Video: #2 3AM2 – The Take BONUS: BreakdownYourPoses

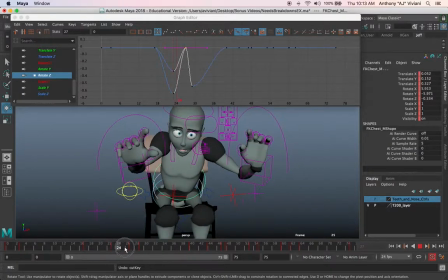743s
I'll undo it and redo it so you can see. See that has that little wobble? I don't like that. So delete it, and now it goes into that. And then as you come back, see how it goes? The character goes straight forward again.
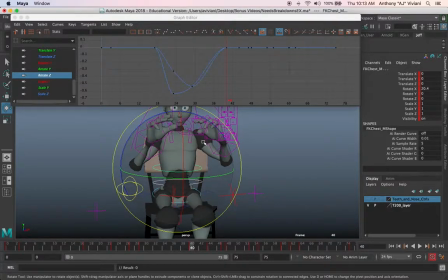759s
Try to find a way to get a better pose here. So maybe give your character a little bit of a lean one way more than the other. Like you can go this way, you can go the other way. Maybe you want it to end up this way. Find a new pose with your back. Now if you hit that, you'll notice that there's no other rotation.
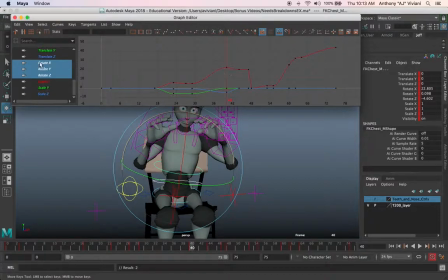778s
If I probably pull up all the other ones, there's a little bit of rotation on these other curves.
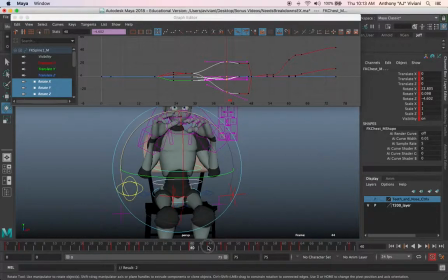785s
But once I added that twist there, the rest of these kind of just chill. They're not really doing anything. See how straightforward the character looks right now compared to this? This is much more dynamic as a pose versus something that's just kind of straightforward. So we're just pushing the poses, that's all. Now, how do you kind of copy this forward?
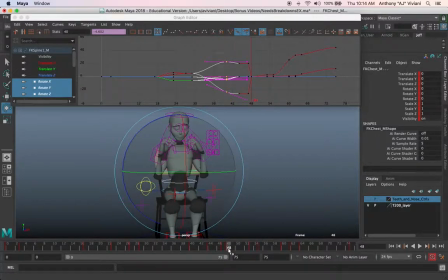804s
If I want this new pose over what I had before, which is this, but I don't want to have to like redo all my animation, you can copy this stuff forward. Here's how you do it. Grab the back controls, like we have, middle mouse onto your keys. See how these are the same? These are flat lines, flat line, flat line, flat line, right through there.
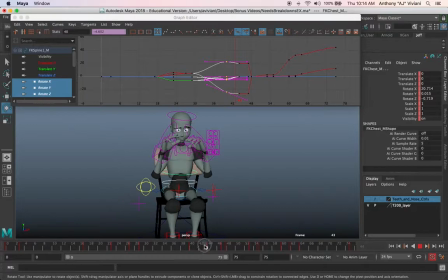822s
But I like this one, this pose. So you can middle mouse, go to what you want, which is this pose, middle mouse here, hit the S key. And you'll notice that these black dots are going to shift to this new pose. So this guy right here, boom, hit the S key. It's going to change that. And then this pose right here, I don't want this.
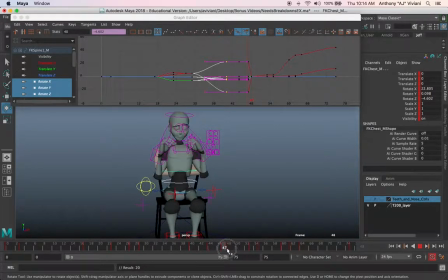840s
This is where it goes. It's snapping back to that kind of straight up and down. I don't like that, so we'll get rid of it. So now, character's going to kind of straighten up. Now, you can, actually, we'll place this back where the other one was, which is right there. Now, if you want to
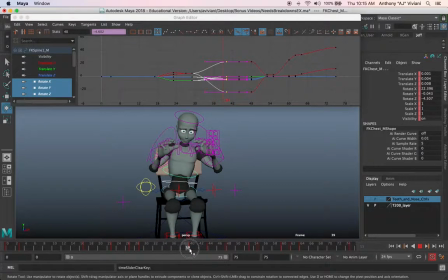858s
ease into a new pose, as you kind of like hit this, let's say, maybe you don't want this guy, because this really isn't doing anything for us. And then this one, maybe you want to have a little bit of a drift in the torso. So now, see how the character leans back,
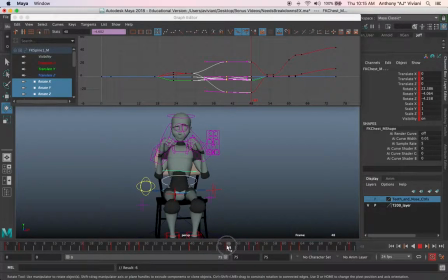877s
hits this pose, and then, of course, there's a little bit of a pop, and that's actually because of our friend here. This is over one frame. That's where that pop's coming from. Get this guy and go away. So now, those hit at 48. So now, basically this, and this.
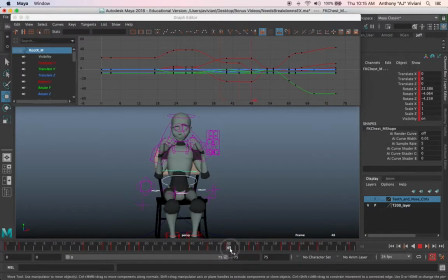894s
These three controls now hit at 48. They occur on the same frame, and then See how we straighten up and then go into this? We want to get rid of these straightenings up. So take 48, middle mouse onto 53, hit the S key.
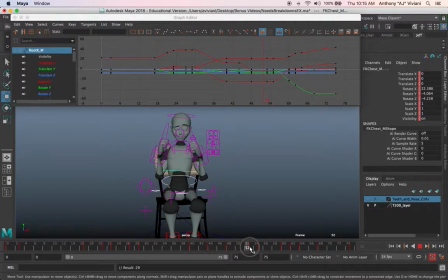911s
55, hit the S key. Now you'll hold this position and then go into your other pose. So this is how you kind of copy some stuff forward, but also add some interest. So even, for breaking down some of this motion as the character does that expression change, some fun stuff you can do is
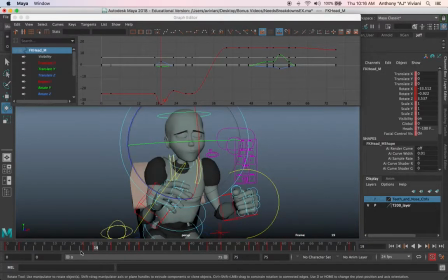932s
add some drag to the head. Just take the head control, and as you're leaning forward, hold the head up.
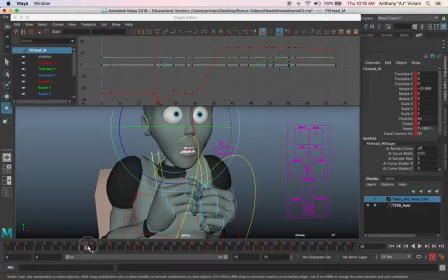941s
Keep the nose, track the nose, and go, okay, if the character was moving forward, if I take this out, the head was down there. And the character was just kind of leaning forward like that.
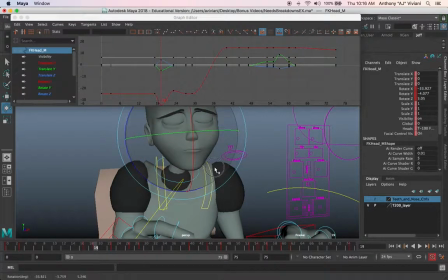952s
But now I can say, hey, what if I tilt the head back slightly as the character comes forward?
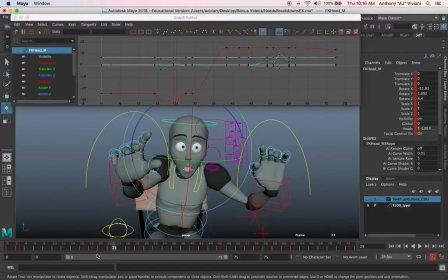961s
And then even here, tilting the head up slightly is going to add some overlap. So now you hit, play on just something like this.
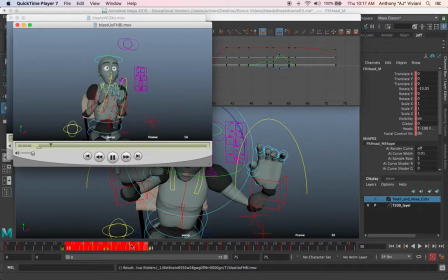979s
See how that has much more life to it? Versus,